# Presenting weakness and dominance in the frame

So we've all heard the
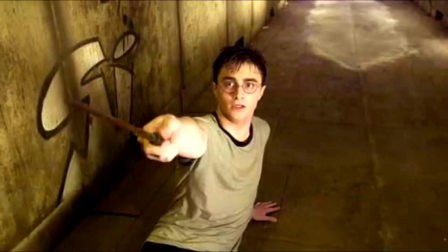0:02 cliche of showing someone who's weak from a high angle and showing someone who's powerful from a low angle.
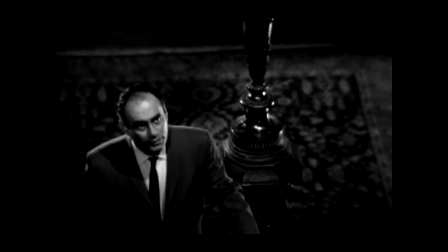0:11 Now, the examples I'm giving you right now, these photos,
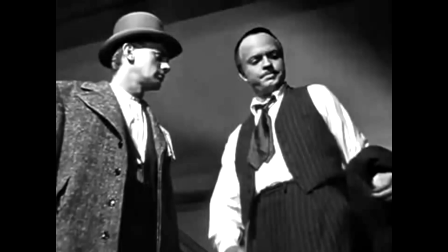0:16 they really refer more to physical control.
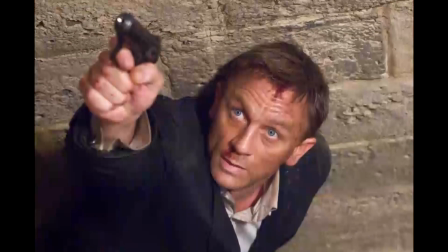0:21 However, this type of framing doesn't just have to be for something physical.
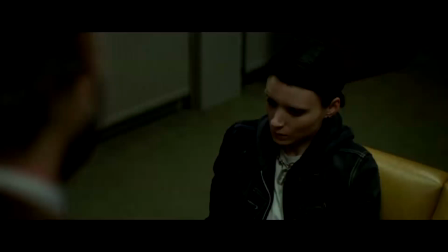0:26 It can also work for something emotional as well. See, let me tell you what I mean.
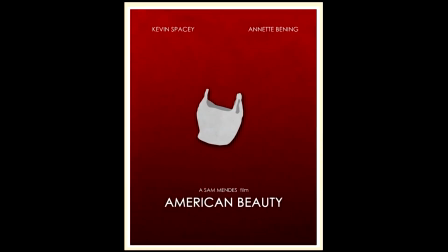0:33 In the film American Beauty, Lester, the character played by Kevin Spacey,
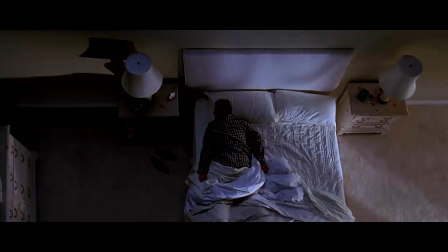0:40 always seems to be shot in some way which makes him look weak or small in the frame,
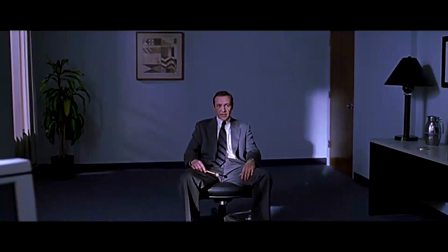0:47 at least during the first half of the film.
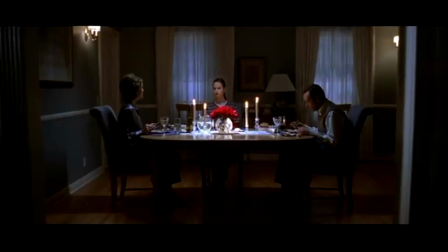0:51 In any case of showing weakness and dominance in the frame, remember this.
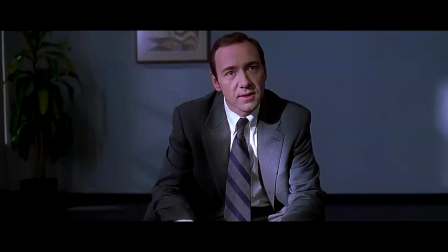0:59 Whoever is smallest in the frame is the weakest individual,
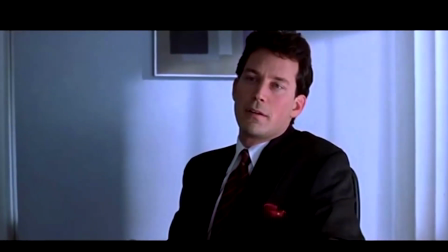1:05 and whoever looks biggest in the frame is the one who's dominant, the one who's taking control.
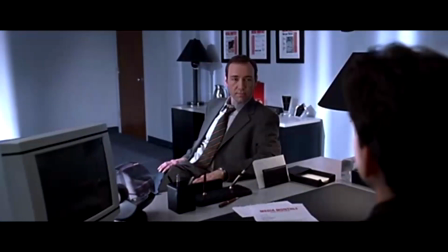1:13 Now, during the second half of American Beauty, Lester starts to take control in his life, and
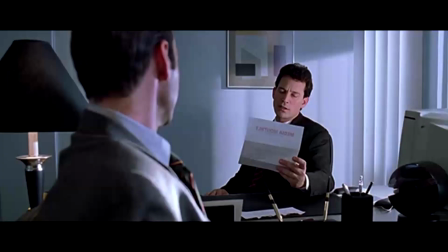1:22 metaphorically, you can see this by how he really isn't as small as before.
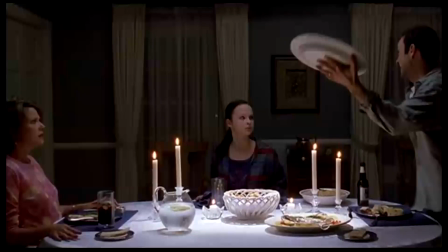1:28 In fact, right now, he's really the biggest person in the frame, and you can see him towering over everyone else.
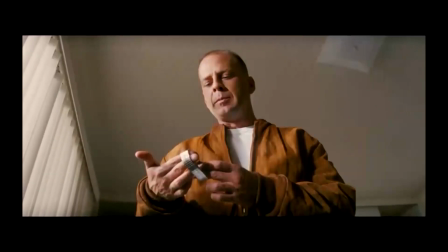1:38 Now, right there,
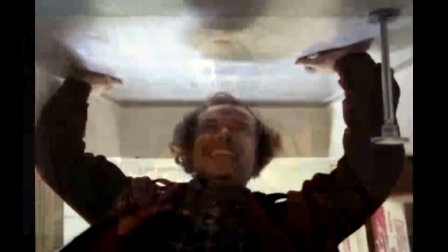1:40 that's basically an example of how control can change throughout the course of a film.
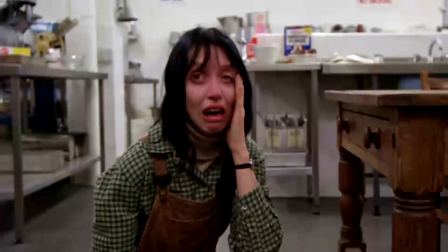1:48 But right now, I'm gonna give you an example of how control can change over the course of one scene.
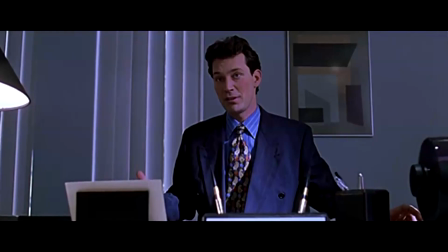1:56 In the film Strangers on a Train,
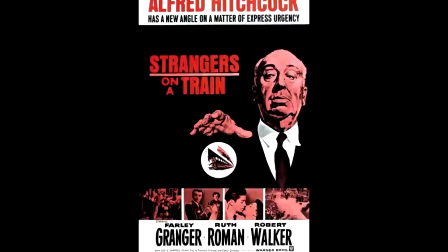1:59 there is a famous conversation scene between these two characters.
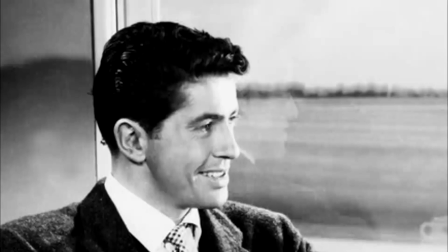2:05 Now, during the beginning of the conversation, this character seems to be the one who's dominant.
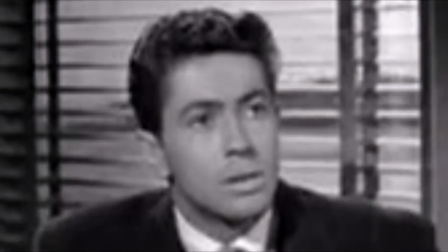2:13 He's the one who's taking control, as you can see in his tight close-ups.
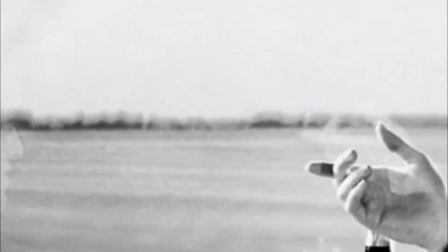2:19 However, as the conversation continues, this other character begins to take control.
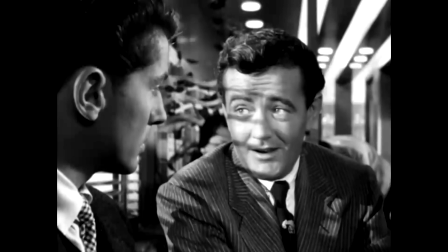2:26 And you can see this by how his shots become more tighter and how
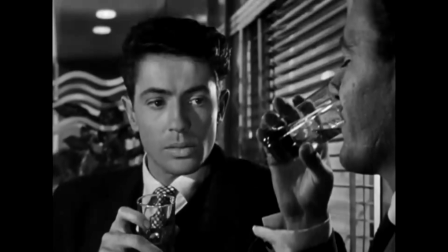2:32 the other character begins to look smaller in the frame.
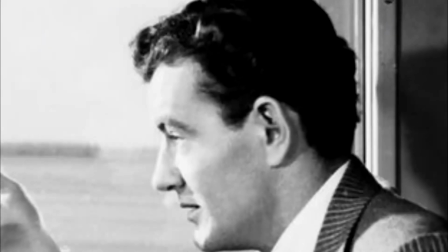2:36 During the end of the scene, this character ends up being the dominant one,
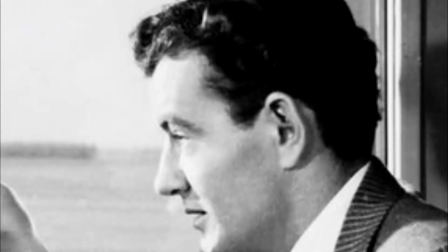2:43 the one who takes control over the conversation.
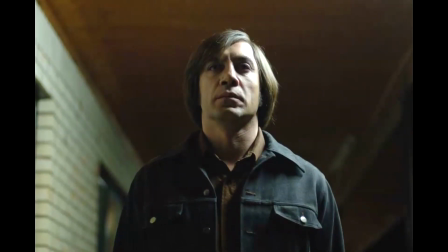2:47 Now, I'm going to give you one last example of presenting weakness and dominance.
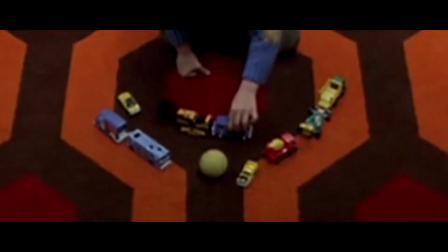2:54 This time, I'm going to show you how control can change over the course of one shot.
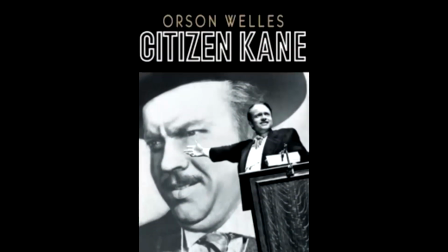3:03 And I'm going to use an example from the film Citizen Kane.
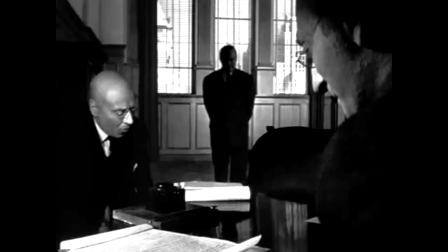3:08 In this famous scene, we see Orson Welles dwarfed into the background while the characters in the foreground take control over the conversation.
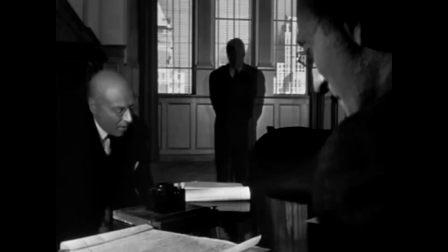3:22 However, as the scene continues,
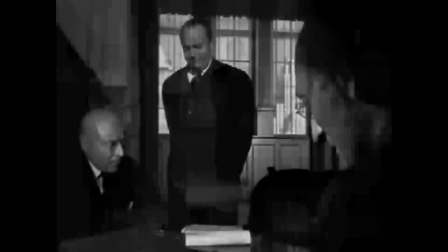3:25 Orson Welles walks forward towards the foreground and he towers over these characters in front of him.
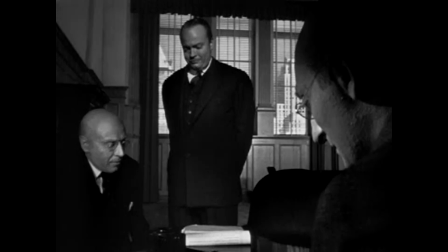3:33 Metaphorically, he's taking dominance over the conversation.
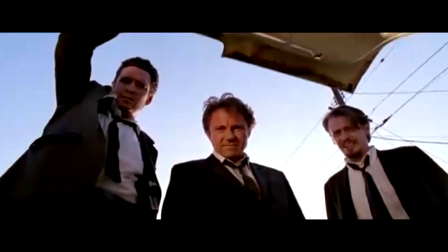3:38 In conclusion, there are really many ways to show weakness and dominance in the frame.
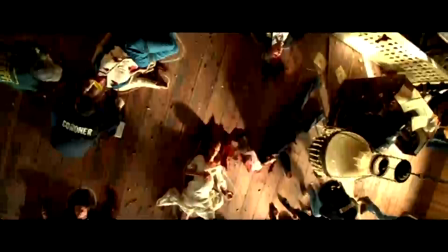3:45 These are basically a few out of many examples of how to do it.
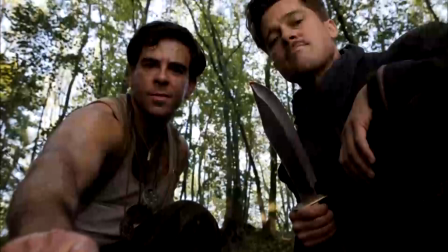3:50 So if you liked that video, please hit that like button and subscribe for more.